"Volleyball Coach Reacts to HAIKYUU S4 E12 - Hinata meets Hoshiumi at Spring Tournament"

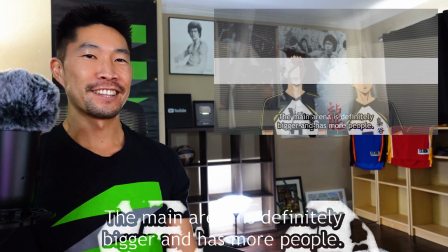12:54 So dramatic. I love that they are blowing this out of proportion because there are real players like this that exist
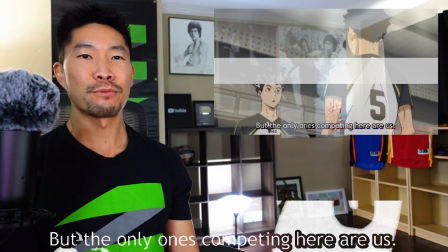13:03 that are a little bit more on the selfish side, and you gotta work so hard just to get them on the same page as everybody else.
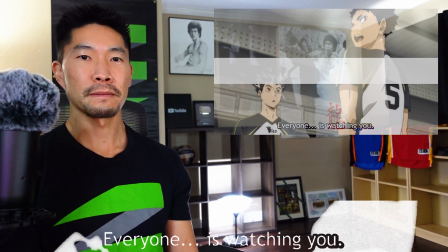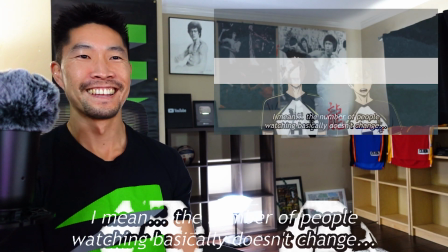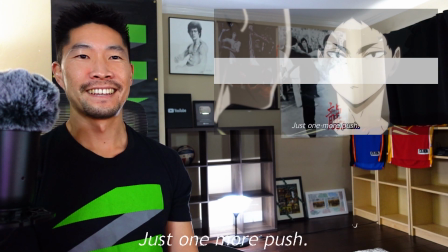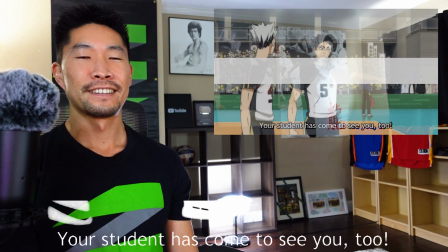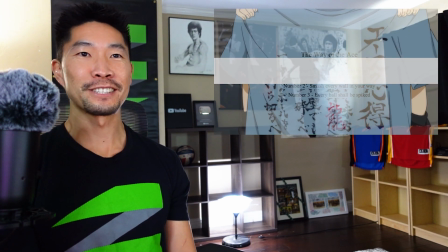13:30 Oh, that's pretty cool, using Hinata as a way to inspire him.
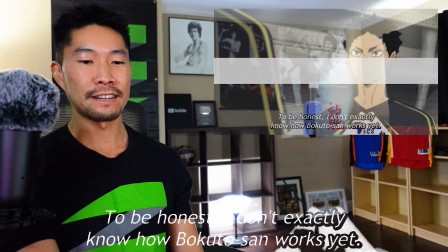13:40 Dang, that was a cool scene going up. Alright, let's go back to rewind this one. A lot of great animation here.
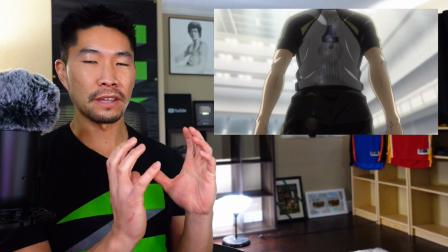13:46 Okay, so we're gonna replay this little scene where the camera is panning up on the backside of Bokuto's back.
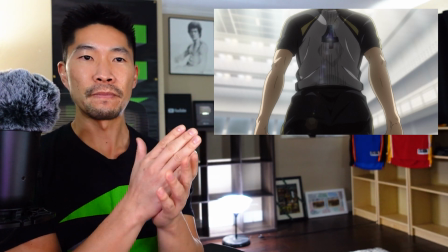13:53 Now, even though Bokuto is a still image, they're overlaying another animation on top of that,
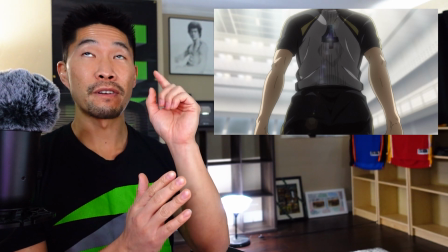13:59 which is the glare from the ceiling lights.
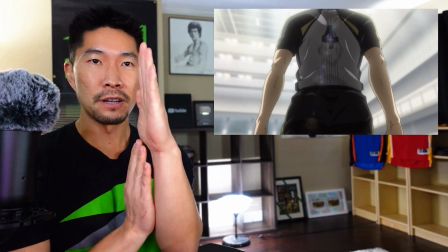14:03 And the glare is a really cool effect to make things look more dramatic, but also when you're panning the camera angle, the glare moves a little bit at an angle.
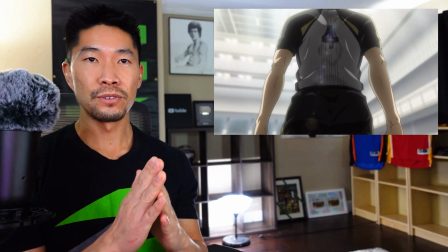14:11 I'm really curious if they used a machine or a software to animate the glare, or if someone hand animated this glare.
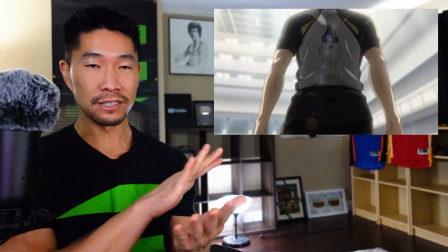14:20 If someone knows that detail, let me know, because if you can animate this layer of animation, that is mind-blowing.
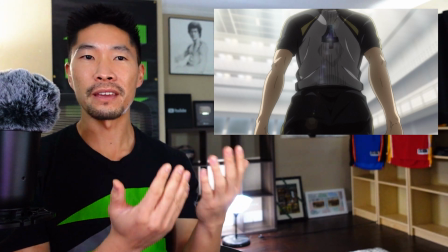14:28 The amount of color depth and opacity changes you have to understand.
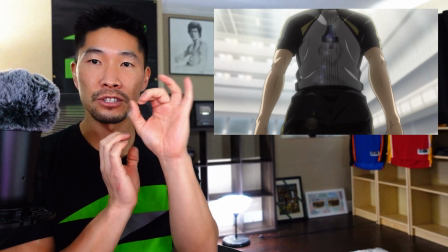14:33 What I mean by that is there's like 3 or 4 see-through hexagon and circular glowing layers that you have to animate without blending.
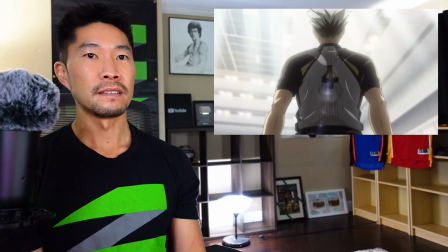14:42 So let's take a look at this. Yeah, see how those colors are, there's so many different colors and different shapes overlapping.
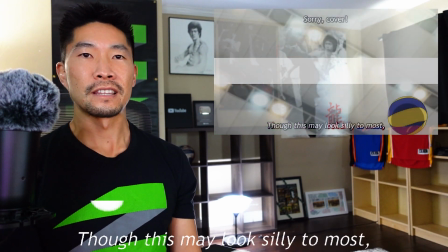14:54 I wouldn't blame them if they wanted to use software, because it saves you a lot of time and you can get a really perfect glare that way,
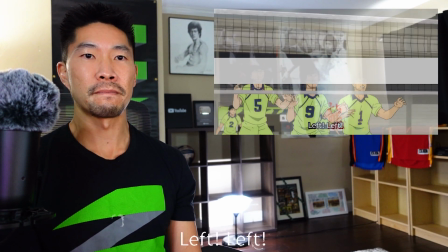15:02 since it's just an algorithm to calculate that. Oh, Bokuto's back.
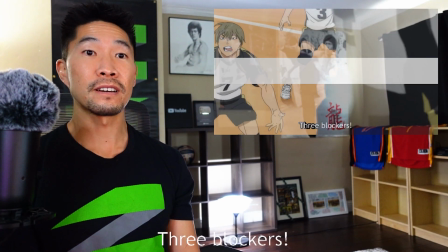15:09 Oh, that was such a smooth jump.
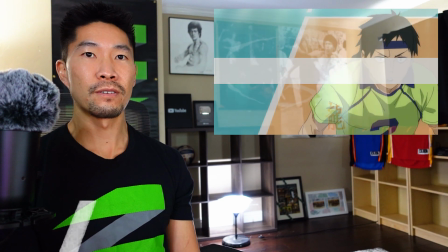15:15 They definitely saved the best animation for this episode. That was a sick scene.
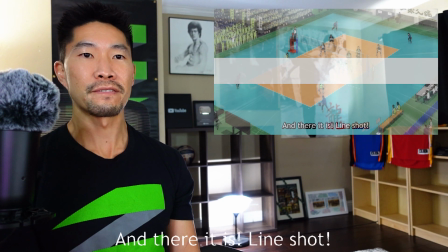15:21 His line shot, the favorite. We gotta watch that scene again, man.
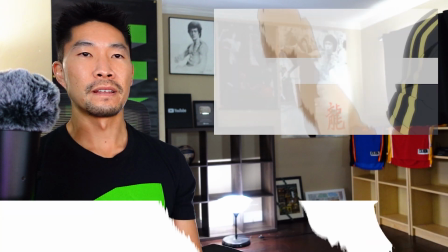15:28 The approach. Oh, man. And the blurry lines of the angles.
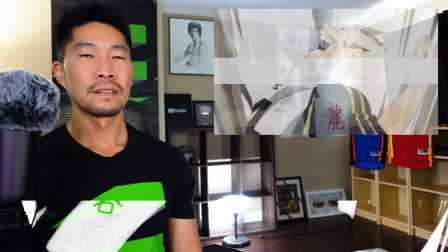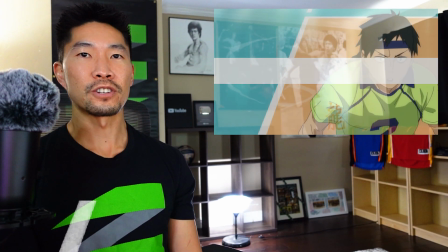15:41 It's like charging up for a fireball.
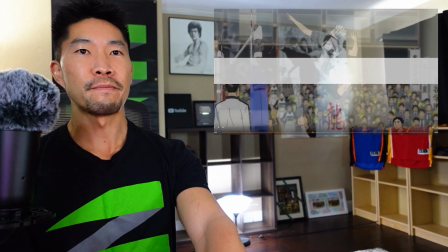15:47 That's great. I don't watch it one more time. A couple things we want to appreciate about this.
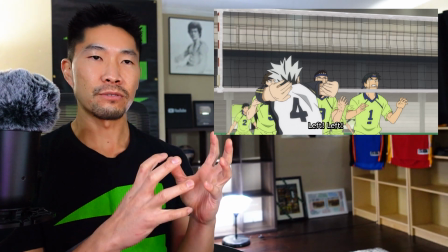15:53 So the animator's using a couple techniques here to really increase the drama, the intensity, and the energy of the scene.
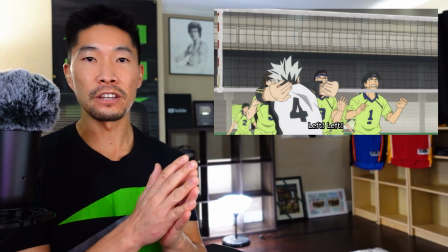16:01 The first one is varying line thicknesses. You have major poses and you have minor poses. At least that's the terminology we used when I was in animation.
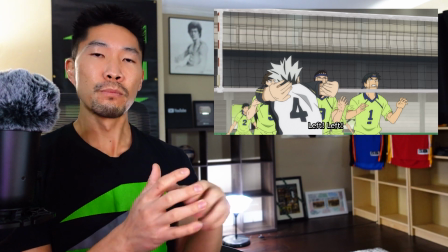16:08 The major poses are the more memorable frozen frames.
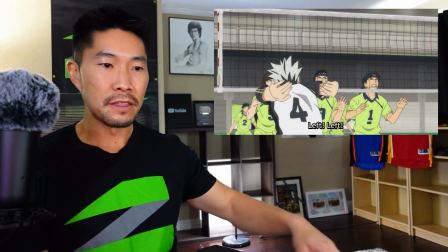16:14 So for example, like the backswing of a jump, and then the moment when they're about to jump, and maybe when their arm is up in the air there.
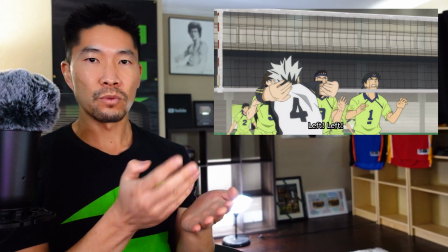16:21 And the minor images or minor poses are all the tweens, which means the images in between the major poses.
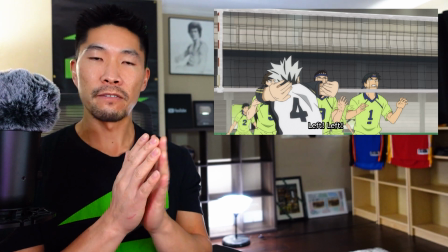16:29 So what I think the animator is doing here, for the major poses or the primary images,
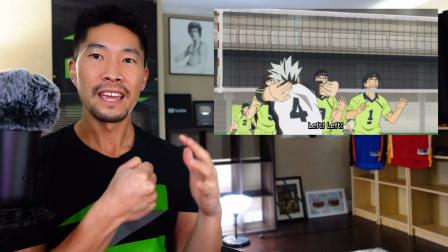16:36 he's making those lines thick to really punch in the imagery there and to make it more dramatic.
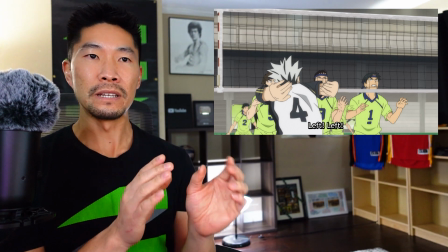16:41 And then he's making the tweens with thinner lines.
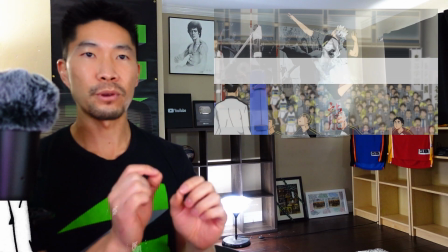16:50 Oh yeah, so the hands there, thick, and then that blurry line effect for the limbs to make that motion blur.
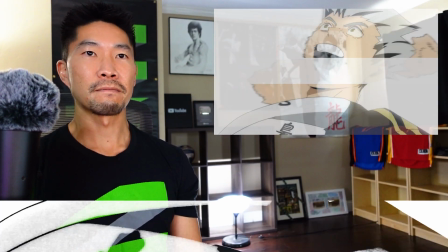16:57 And you see the hand was a little thick there. Oh yeah.